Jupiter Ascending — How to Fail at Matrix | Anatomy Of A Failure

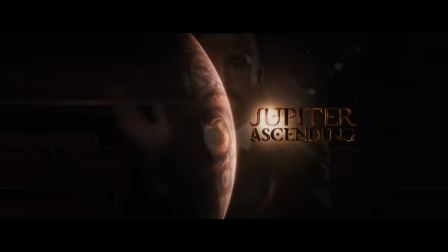255s
That's the full 5-minute intro that takes us to the title card.
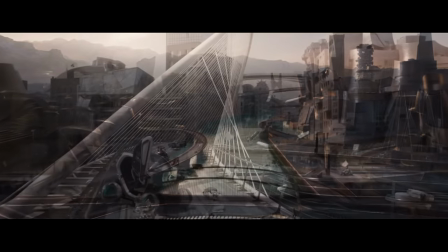259s
After that, we do thank god finally begin expanding to that special aspect of this world when we go to this alien planet to meet our bad guys. But even then, the movie doesn't really even try to sell us on the specialty of what it offers or why we should take any interest in it.
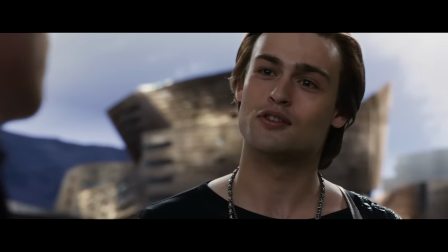274s
All this scene is, is this three humanoid aliens standing around in this empty planet, peacefully talking to each other.
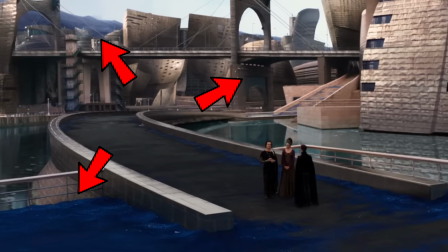281s
I mean, yes, the scene does establish a couple key bits of information like the notion of harvesting planets for life and
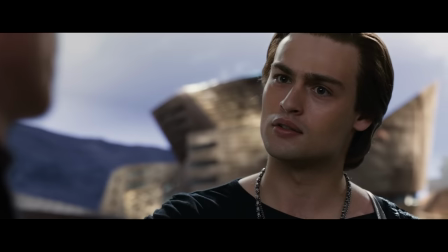286s
the earth being of some importance. but it's not delivered in a very interesting way.
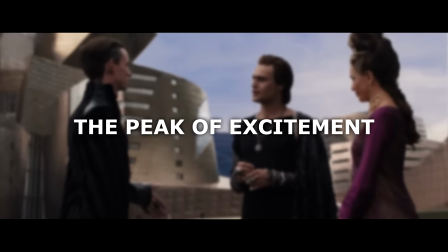292s I must say you're looking a little worse for wear. Could it be success doesn't agree with you?
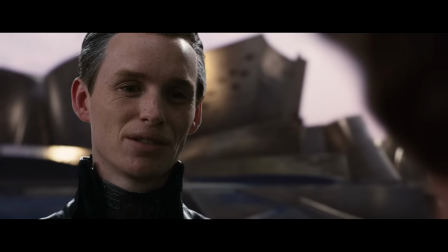297s And you look so well. Could it be that failure agrees with you?
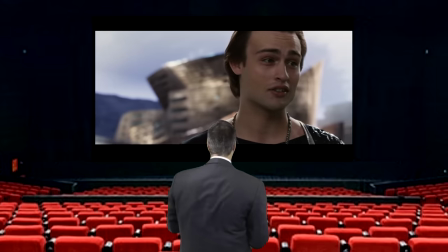303s You haven't heard her mother's head for business, but I know it did her.
Then we cut back to Earth where Jupiter is cleaning more toilets,
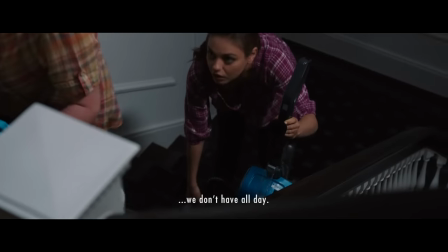310s
which again not only has nothing to do with what makes this movie world special, but also is kind of pointless because we've seen this already,
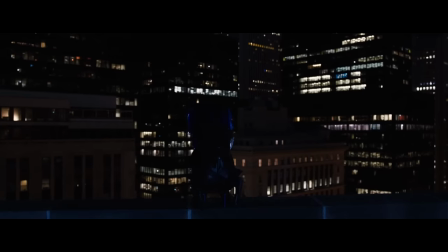317s
and now you're just repeating information without actually pushing things forward. After that, at last, this expanded world does try to make an impression,
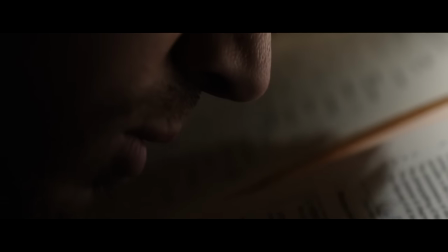324s
when we have our supporting hero Channing Tatum going to find Jupiter's name in a list and then being
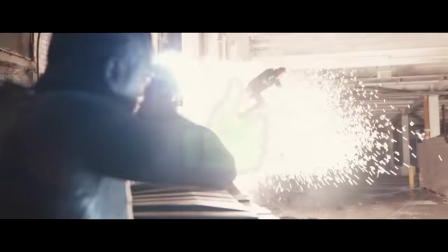329s
ambushed by these intergalactic hunters in a way that can happen only in this world.
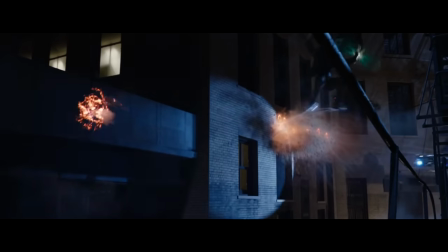335s
But then, before we have time to generate any real interest whatsoever,
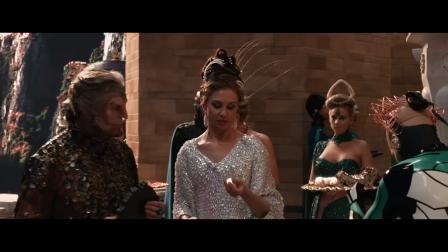339s
the scene just ends midway through because now we need to go to this alien bad guy again to learn that she wants to go after the Earth as well.
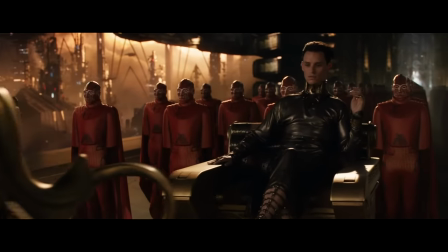346s
I'm not gonna keep going through every scene, but the point I'm getting at is this.
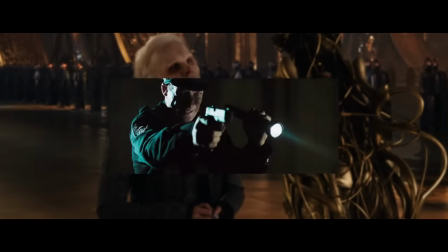350s
Instead of selling us on the awesome specialty of this specific world right away and effectively,
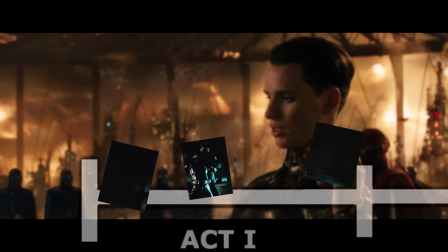355s
the movie cuts that specialty into little pieces and sprinkles them throughout the first act.
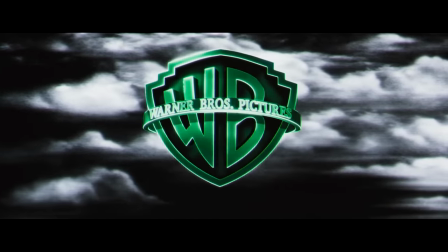361s
As an example, if The Matrix did the same thing, it would open like this. First scene, Neo works on his computer.
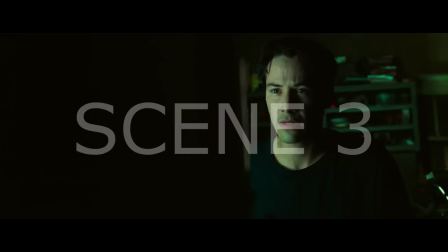367s
Second scene, Trinity beats up the cops. Third scene, Neo works on his computer some more.
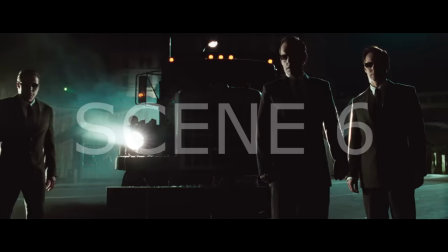371s
Then the agents show up to chase Trinity. Then Neo goes to work. Then Trinity escapes and the agents mention Neo as a person of interest.
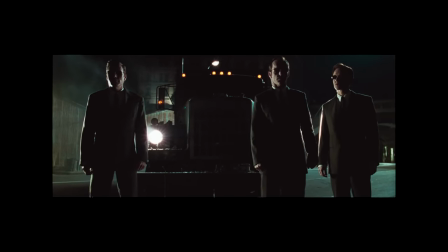378s
In other words, what the Matrix achieves successfully in 6 minutes, Jupiter Ascending scrambles to get through in 25 minutes.
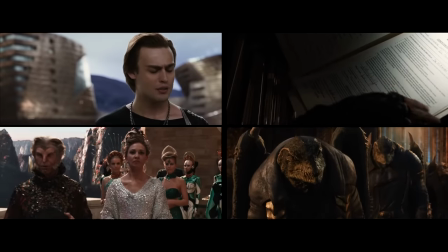386s
These scenes highlighting this special expanded world, they're not real intriguing scenes, they're just individual tidbits of necessary information.
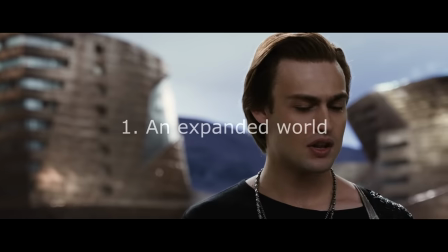395s I believe she named it.
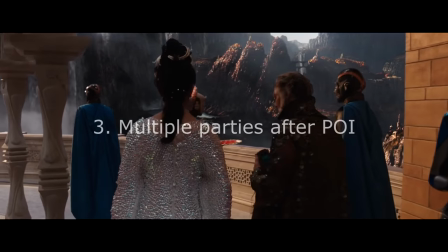400s Neither Balem nor Titus must suspect my involvement. Miss Dunleavy found.
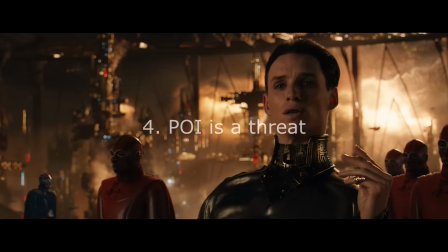406s and I want her dead.
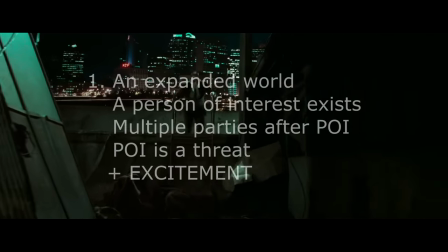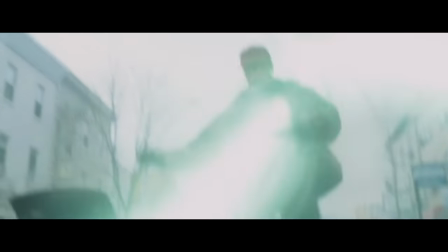413s
Imagine if Jupiter Ascending opened like the Matrix. Imagine we open on a planet that's in the midst of being gruesomely harvested by our villains.
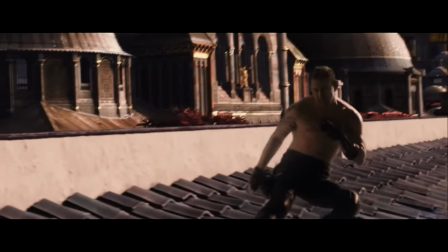421s
Imagine that amidst all that chaos Channing Tatum breaks into some planetary data center where he finds
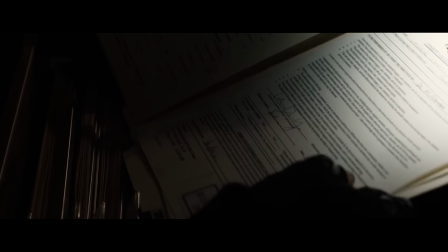426s
the name and location of Jupiter Jones along with the importance that she and the Earth hold.
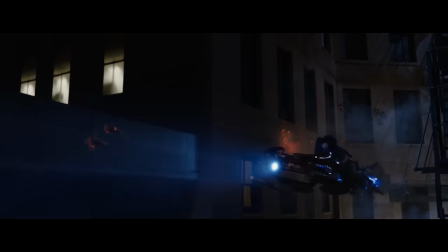430s
Imagine we then begin a race for Jupiter and the Earth. That's a single power-packed sequence that immediately hooks us in this world.
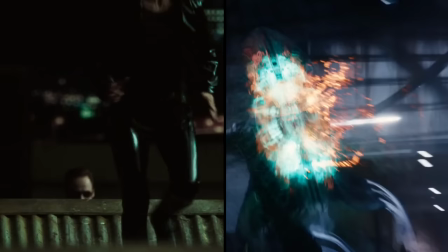439s
And while you can argue that that's just repeating The Matrix and that movies can be different, you're right.
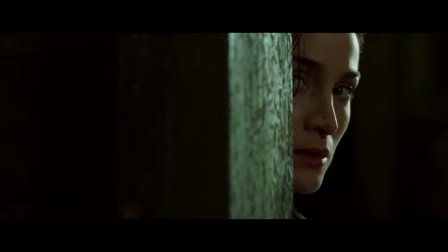445s
Movies can be different. Some movies open in a very effective way, other movies in a not-so-very-effective way.
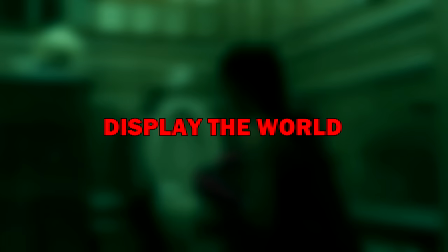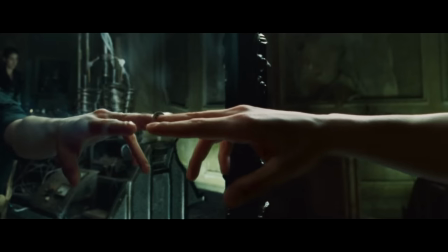459s
The second thing The Matrix did very well was showcase the world it's building in such a strong visual manner that not only could we clearly understand it,
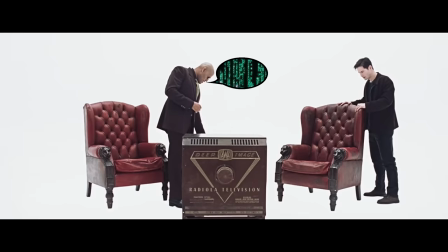466s
but also care about it. That famous exposition scene where Morpheus explains the Matrix.
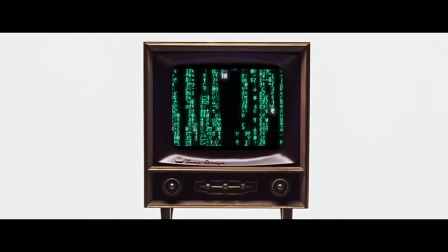471s
He doesn't just explain the Matrix. He shows us the Matrix. He shows us what it's designed to hide.
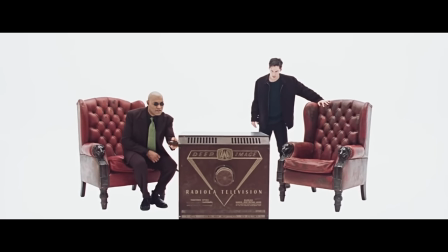476s
He shows us what we are fighting and why.
This is the world as it exists today.
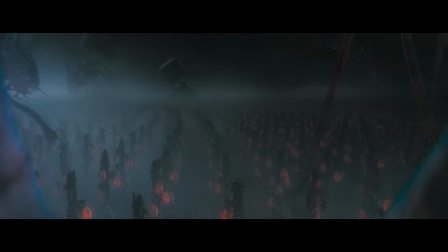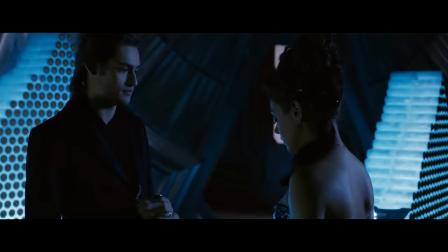490s
In Jupiter Ascending, there is a very similar central horror story born from the existence of this expanded world.
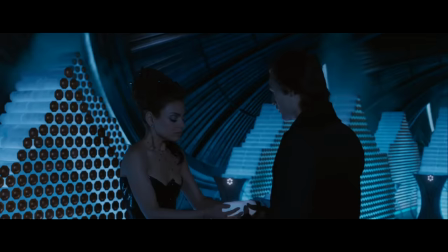496s
The notion of harvesting life.